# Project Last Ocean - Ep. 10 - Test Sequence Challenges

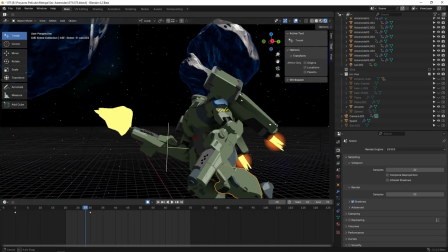hello welcome my friends to this new episode it's been a long time but we
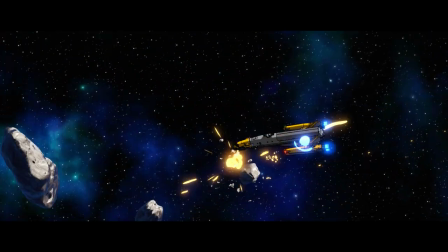have a lot of new stuff to show you the test sequence is moving forward
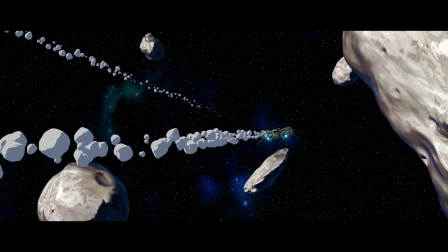little by little we are developing new shots and solving new challenges
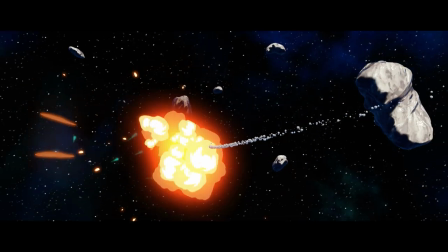we have been coming across and results have been very positive since we
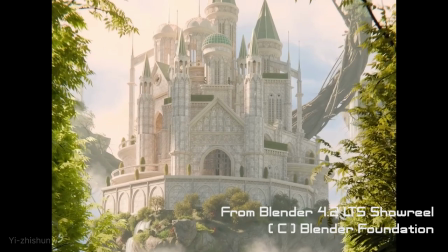have been included in the reel for the new version of blender so we are
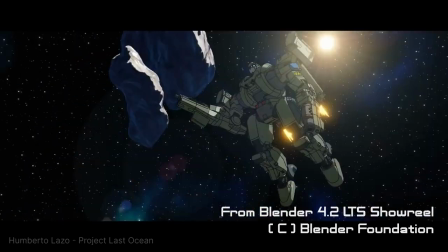very happy with that and very enthusiastic to continue with this project.
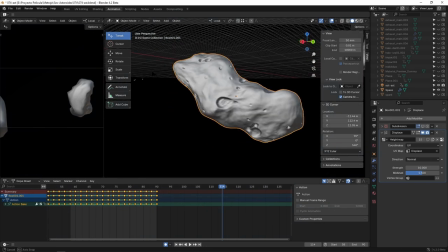One of the biggest challenges we have had is getting a convincing look for the asteroids.
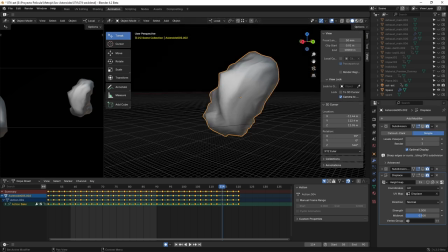Something apparently very simple, this kind of big potato with lots of craters. We are using displacement maps and bump maps, using them interchangeably and playing with them mostly according to the distance from the camera
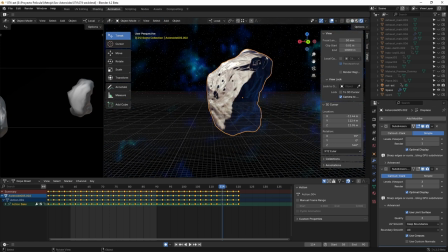so we can save some resources because some of them when they are very close to
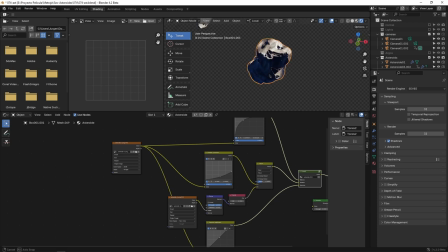the camera need more resolution and take a lot of memory especially when there are too
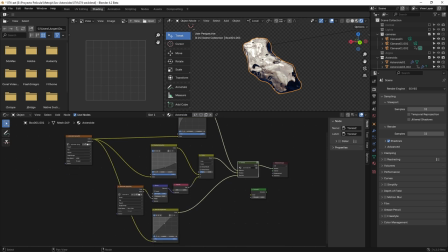many of them when animating the asteroids which is basically rotating them we
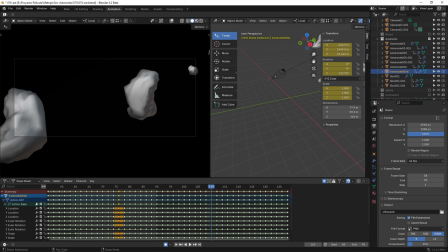do a bake of the animation so we can moving them in twos every two frames so to make this work properly we are going to change the interpolation of the keyframes to constant so they jump from one frame to the
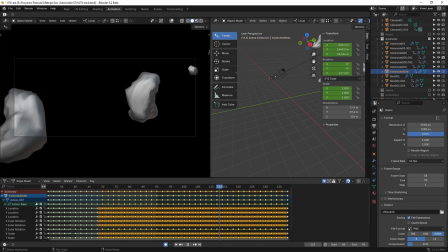other giving the illusion of 12 frames per second over 24 frames per second
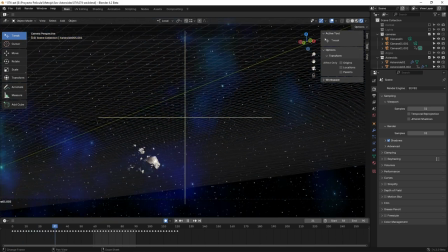another effect we need is when bullets impact on the asteroids and
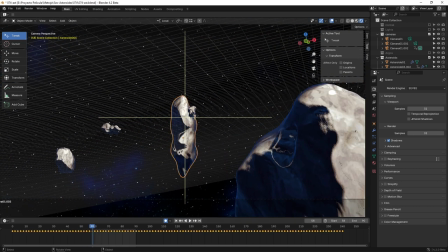in this case we just use a basic particle system where we model two
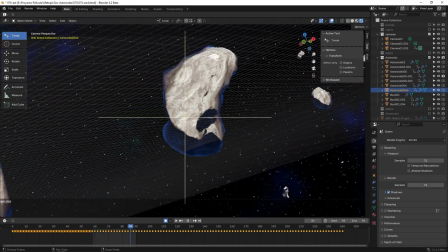or three different variants of debris to use as the particles then in the compositor
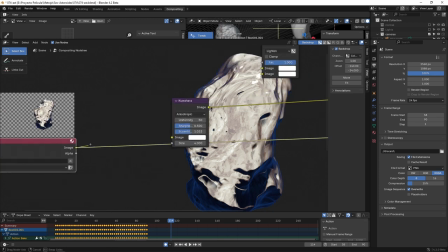we are using some effects to enhance the painterly effect on
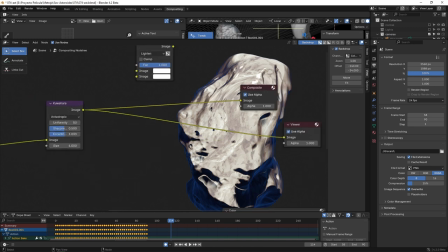the textures of them on the shading of the asteroids for this we use this filter called
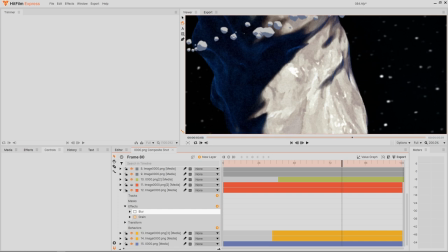kuwajara there we played with the parameters that made the most sense for us but there's still something missing in heat film we are using some filters one of those is the oil painting effect that helps to
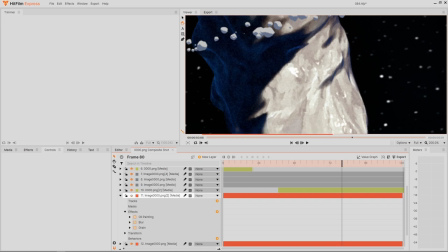enhance the brush stroke effect on the asteroid texture plus a little bit of
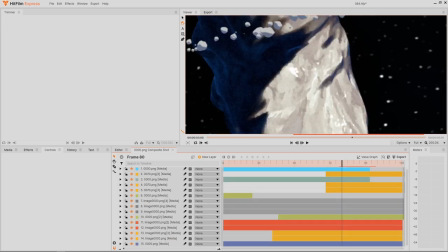noise which makes it look more organic in a way that is not working
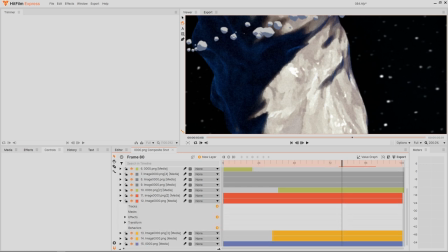the same way when that noise is integrated into the texture and a little bit of blur which we use to compensate a little the increased sharpness of the
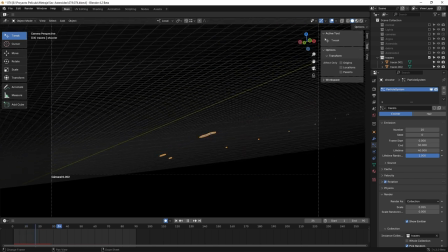Kuwajara effect of course we had to deal with the tracer effects again just
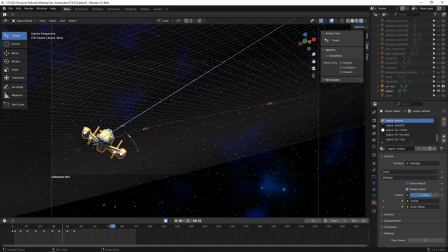using a simple particle system using the tracer as a particle with an emission shader
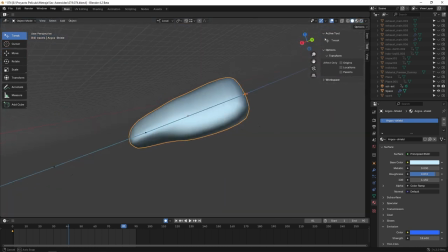for that luminous effect another case is this deflector shield effect which is
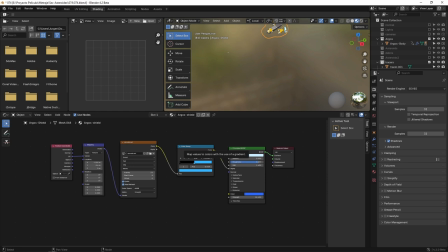a simple geometry we built around the ship with a texture using some kind of decal animated decal for the impact effect which we map to the place where the impact is supposed to happen
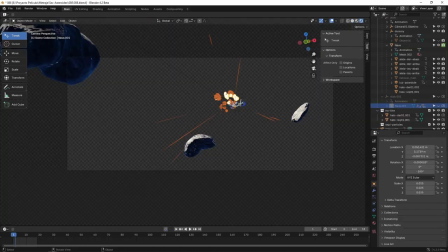And this other case where we use for the explosions, which is just a plane with the texture of the explosion and using at the same time a mask for using transparency.
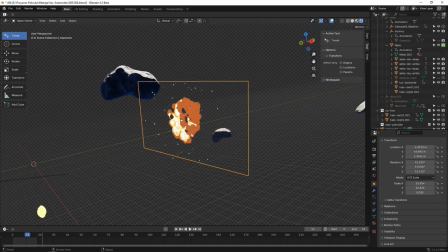In this case, we enhanced it with a particle system with some little sparks so that we
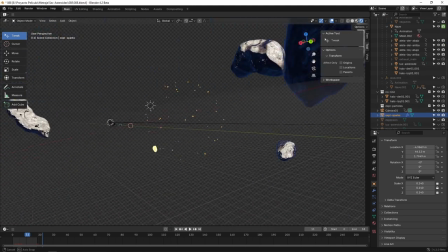augment the effect of the explosion. And that's a simple particle like this.